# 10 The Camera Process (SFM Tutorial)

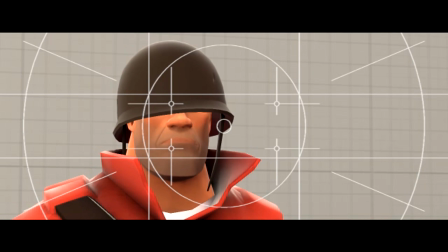(4:01)
The tight shot, this shot is to capture the head up close
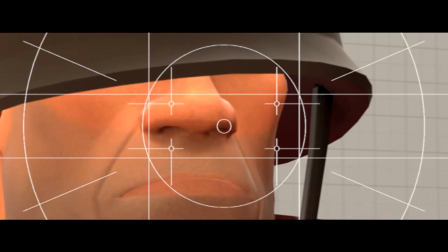(4:07)
The detail shot, this shot is to capture the super up close details of the character
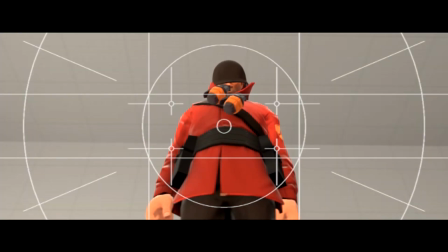(4:13)
The low shot, this shot is to capture the character as big,
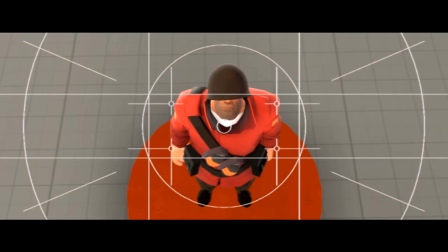(4:17)
powerful, and heroic The high shot, this shot is to capture the character the opposite, small, weak, or afraid
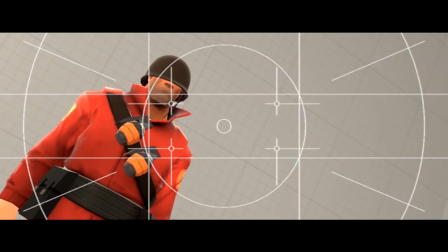(4:26)
the dutch shot this shot is to capture angle tilted feeling unstable or something isn't right
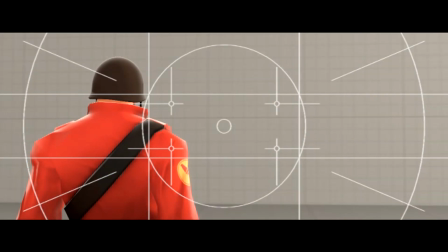(4:34)
over the shoulder shot this shot is to capture the scene of third person by placing the camera on the shoulder the
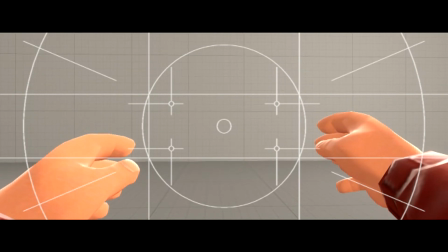(4:42)
point of view shot this shot is to capture the character in first person view
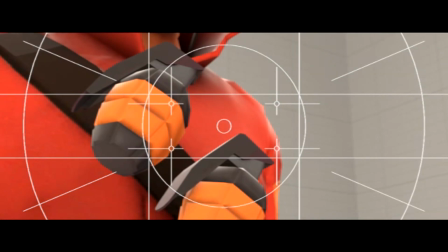(4:47)
the cutaway shot this shot is to capture the random objects for some interest
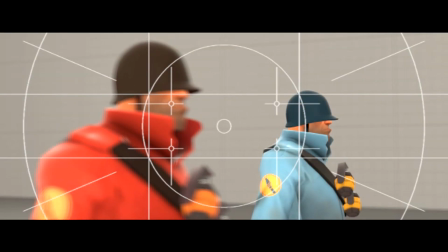(4:54)
the focus pull shot this shot is to capture the depth of field
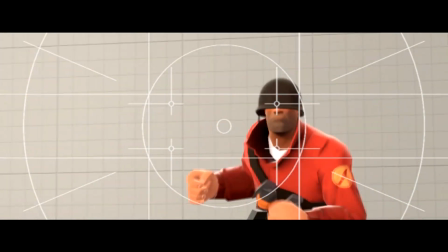(5:02)
the handheld shot this shot is to make the camera jitter and shake like you would see this in action films now the next step
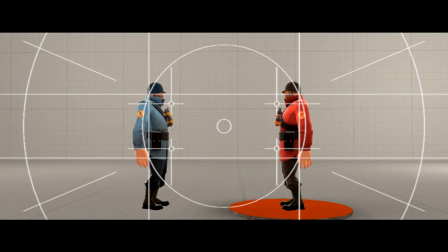(5:10)
is the line of action the line of action can only film three spots the middle and the right and left this
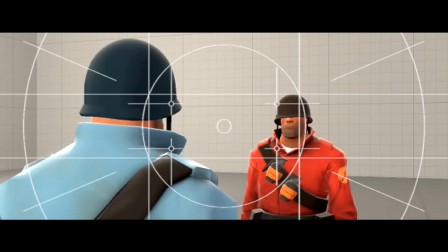(5:19)
is called the 180 degrees camera angle, but if you go over 180 degrees, it will look very confusing which direction they're facing or going somewhere.
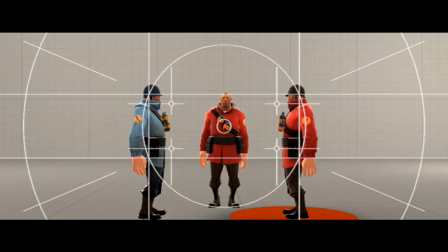(5:29)
If you have set up three characters you can set the camera wherever you want.
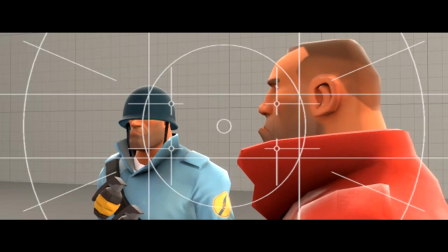(5:34)
But don't put it behind them, if it's necessary depending on your scene. Now for the background shots.
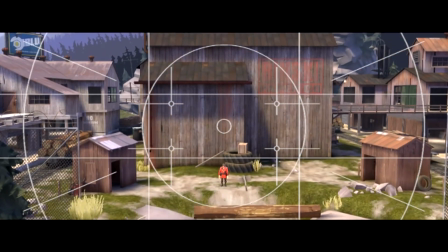(5:41)
The unveiling shot, it starts of low on the ground, then works its way up at the background.
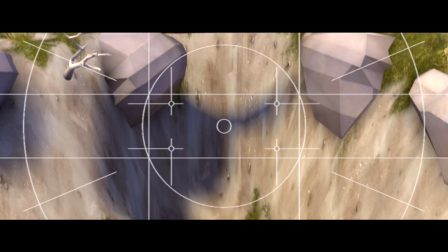(5:49)
The lookup shot, the camera starts looking at the ground then looks up at the background the
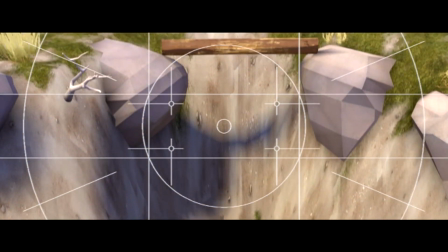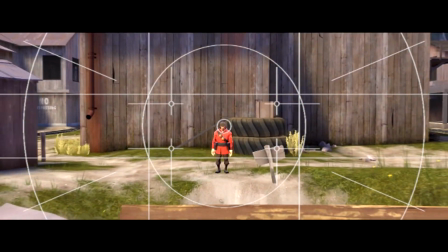(6:02)
pullback shot the camera backs up for more field of view
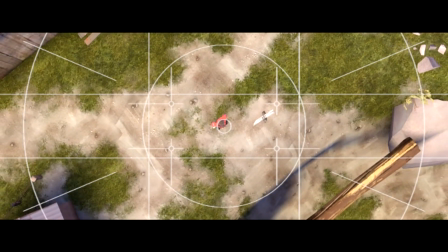(6:10)
the head over shot the camera looks at the ground and rotates while going up
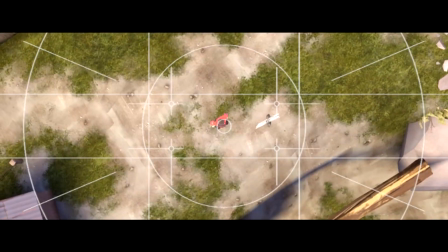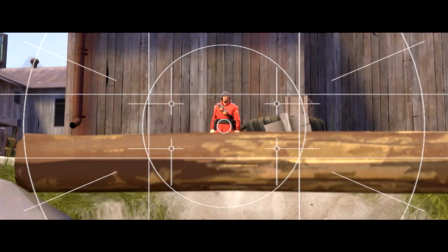(6:19)
the cam crane shot the camera looks at a model while it goes up or down
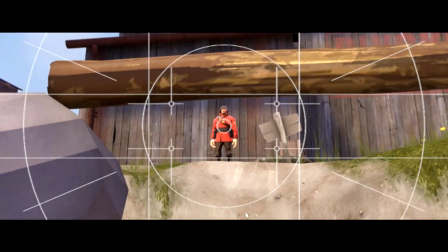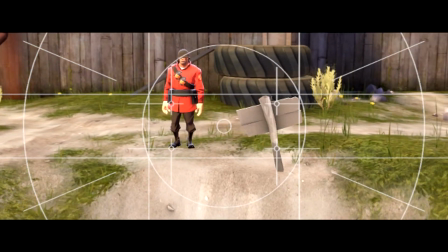(6:29)
the course lock shot the camera moves while targeting the object in center
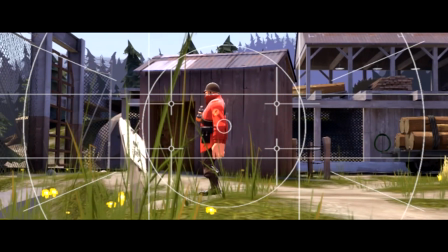(6:38)
the tripod shot the camera rotates only to make a tripod camera effect
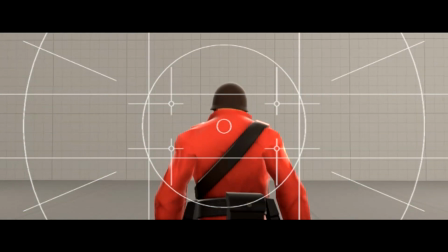(6:44)
now for the transitions and edits the follow setting the camera behind the character following
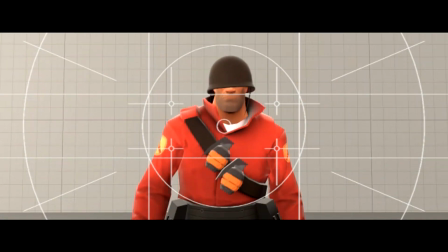(6:50)
the reverse follow setting the camera in front of the character following backwards
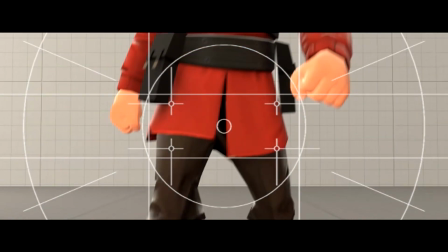(6:57)
the mini jib reveal the camera starts off from the feet then works its way up to the head
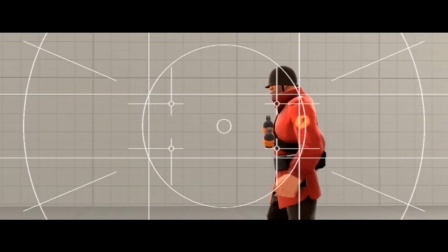(7:03)
the side track the camera is set on the side of the camera based on the character going left or
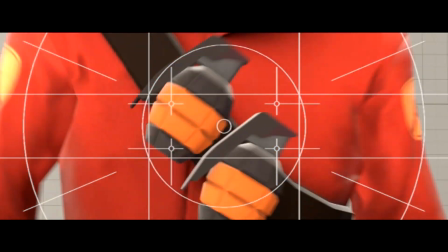(7:09)
right the chest transition the character walks up to the camera and for the other shot
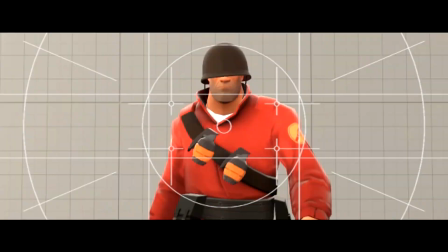(7:14)
is behind the character walking away the
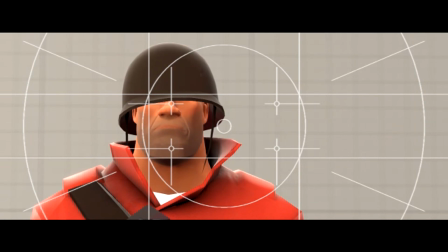(7:22)
soft focus reveal the camera slowing focus towards the character while the blur fades away the
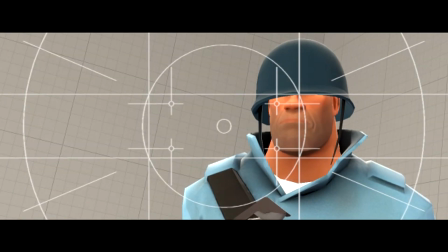(7:35)
wipe transition this technique that valve likes to use a lot for their films basically making the camera
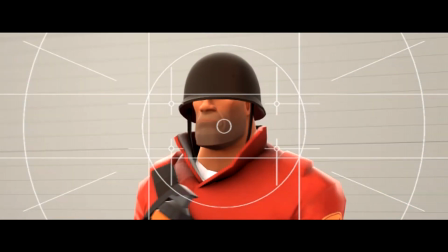(7:41)
cinematically sweeps in one shot the orbit the camera orbits around the character for its surroundings
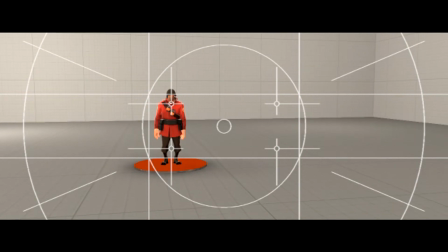(7:49)
the drone shot the camera moves away from the character while going up
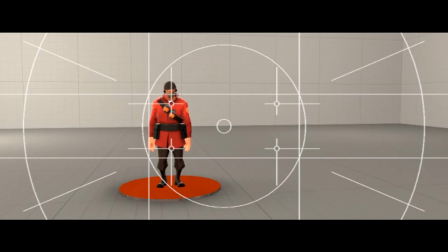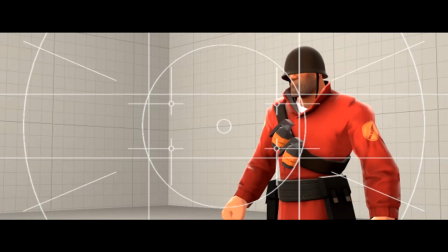(7:59)
slow motion making the camera and the animation moves really slowly